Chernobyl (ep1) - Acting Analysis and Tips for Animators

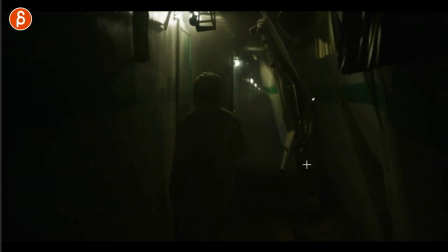4:05 And what I like about this is that if you are putting a character in an environment, right, make sure that the character is aware of the environment, of what happened, what's going on, and can you use this to your advantage?
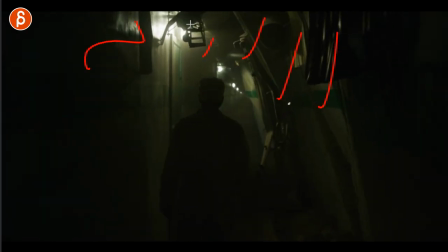4:16 So in this case, given that this is all broken, even if you watch this, you're here, stuff is breaking and creaking, and a specific sound right as he goes in.
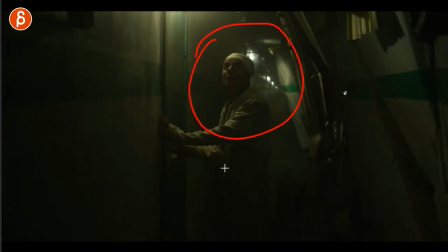4:25 And what I like about that is that he is aware of the environment. The sound of the environment influences him and his acting.
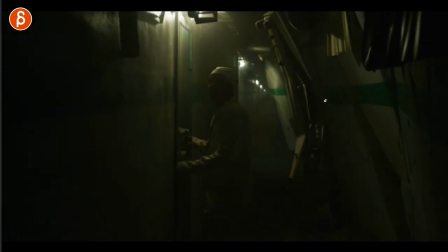4:32 Because if you just have a walk and opening a door, can be interesting from a mechanics point of view.
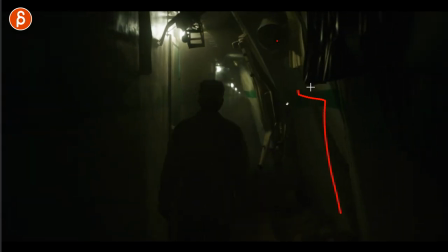4:37 But if you, let's say, you know, whatever set you want to add, it could be something where stuff is broken and then there's maybe water dripping out.
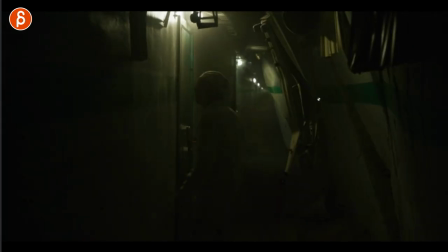4:44 So as the character starts to open, maybe because of the opening of the door or something happens and the stuff drips on his face, and then he or she can wipe that off.
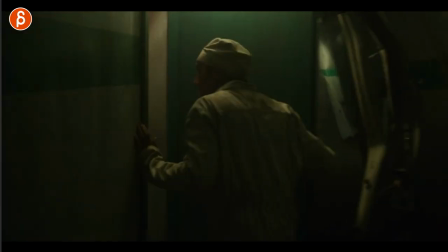4:53 And anything that makes it a bit more interesting than just having a character, you know, as I always say, in an empty scene.
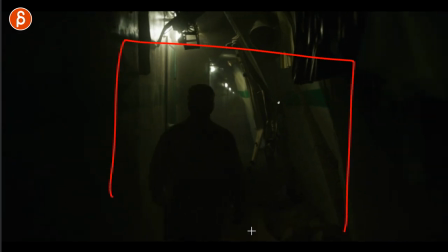4:59 So having a character in this here and having that, even if it's just through sounds, but it will still be something that triggers more interesting acting choices.
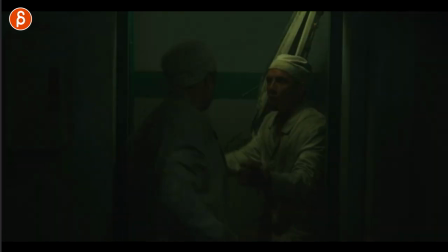5:07 And speaking of set, here's another one. What I love about this is that as the characters go into this and they are framed by the door frame, look at what this character does.
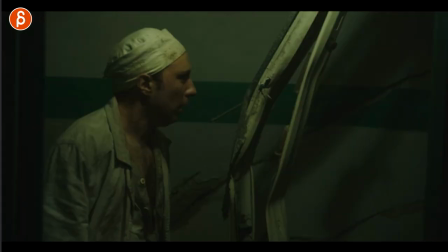5:16 They talk, kind of exits, and you just see the hand. Yes, he comes in, and it's an interesting thing of A, you can show off two characters,
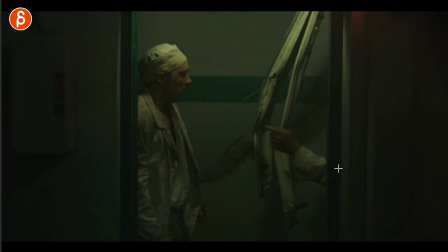5:25 and then you can do something where you only act through a hand, which I think, to me, this is always very interesting, where you can kind of push certain things where a character is kind of cut off, and a character can, you know, hold a newspaper and flick it or just do this. But also for contrast, what I like is that he's doing this, and it comes back in just for a little bit of contrast and change, and then out.
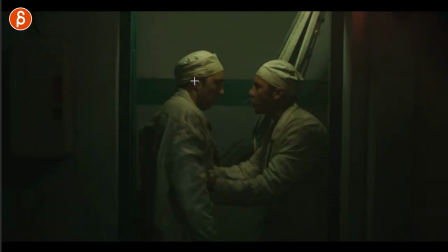5:45 And then he does his thing here. But something like that to me is, again, interesting, where it's not just we have two characters and we gotta watch them and it might be boring.
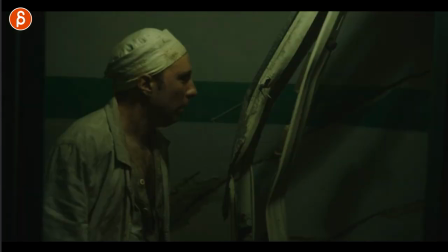5:53 You can add something a bit more interesting, a bit more contrast, and also do some interesting finger acting.
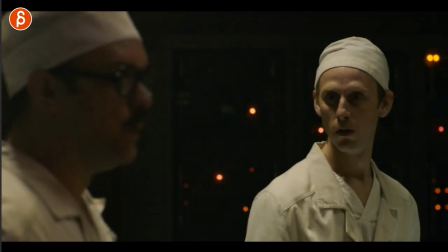5:58 And if you need hand finger acting, watch anything with Harrison Ford. This one I thought was neat because he is talking, but he's not in focus.
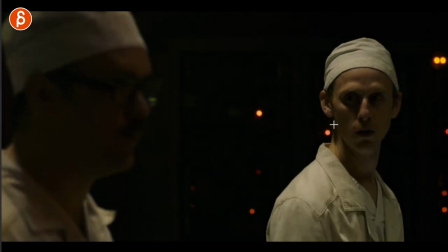6:06 We are looking at him. So he says something, we did everything right, whatever the line is, and there's just that reaction,
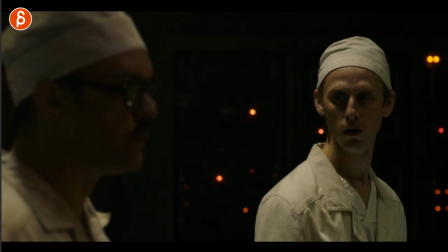6:15 the doubts and potential panic. What I like about that is I'm always a big fan of characters reacting and listening to what another character says.
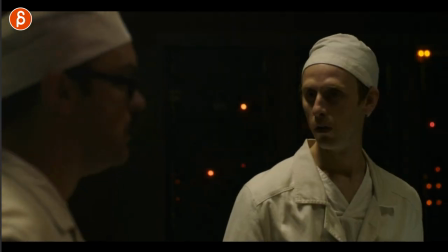6:23 Now, this is kind of neat because this could function as your first time lip sync, so that you're doing the lip sync for this,
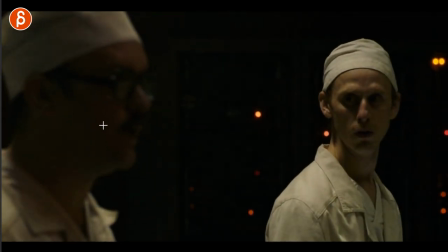6:30 and because it's out of focus, you won't really pay attention to it, but you can still kind of practice.
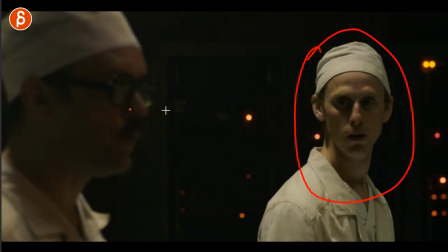6:35 But the focus is all on this character listening, taking all this in, thought process, and reacting.
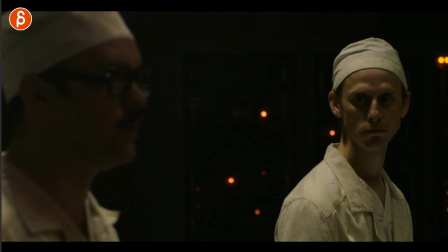6:43 This could be something more subtle like that. A little bit of a swallow, which I'm always a big fan of, because that's not really available in rigs.
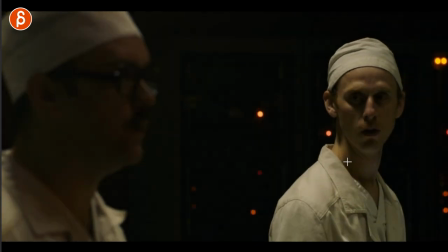6:49 Or you can do something a bit bigger, could be a smile, could be a bigger reaction,
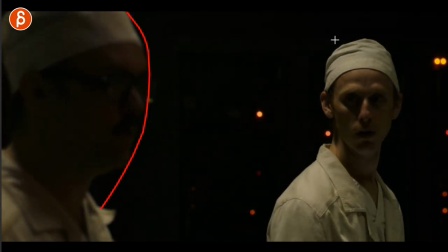6:52 but kind of like this idea that you do have a two character shot and you do have technically lip sync, but you can kind of like, let me just practice, and there won't be so much focus because it's actually not in focus, and everything that I'm gonna polish is on this character listening. Here is a classic weight assignment.
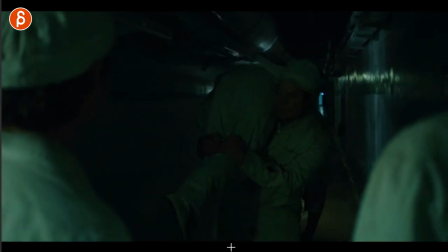7:09 He is carrying another victim of this accident,
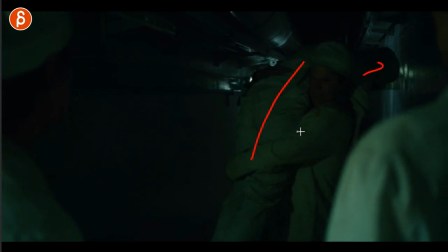7:12 but it's not like it's a bag of potatoes that he just kind of swings over and just kind of lets it fall.
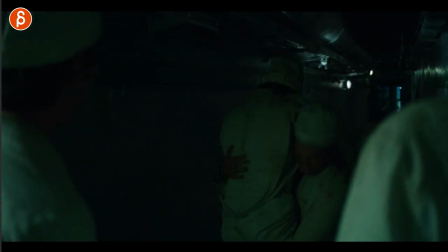7:18 Look at how delicate he is with putting it down.
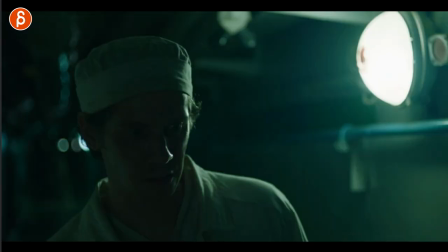7:21 Lots of little adjustments there, making sure that the character is not getting hurt despite being already extremely hurt.
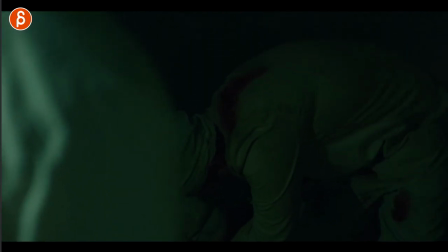7:28 And even at the end, he had that little bit of a, just that little extra long hold on the head.
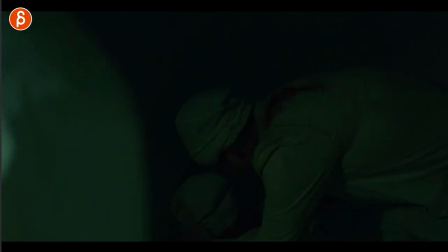7:34 Just, I care about this character, make sure that this character doesn't fall onto the ground.
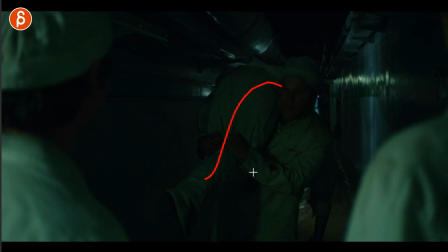7:38 But again, if you have something where it's a weight assignment, what is the character carrying? Could be, you know, again, a bag that's uneven, so it makes it more challenging to hold,
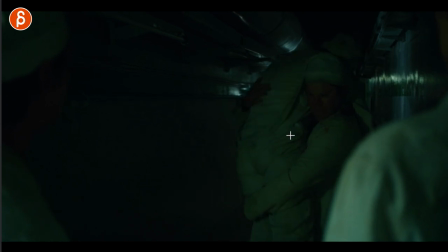7:48 kind of like the way you have it here with a lot of adjustments, versus, you know, a big box that, you know, you have very, obviously very strong corners and you know, areas where the character can hold and always have a steady grip.
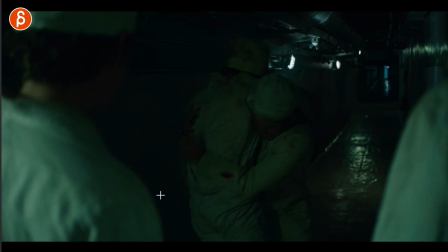7:59 So to me, it's, if you do a weight assignment where the character carries something,
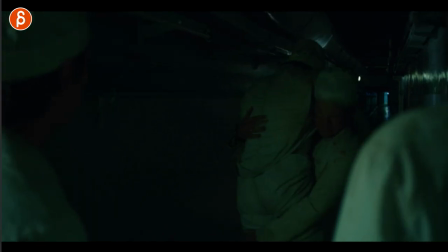8:03 think about what is the object, obviously, and that will drive the acting choices.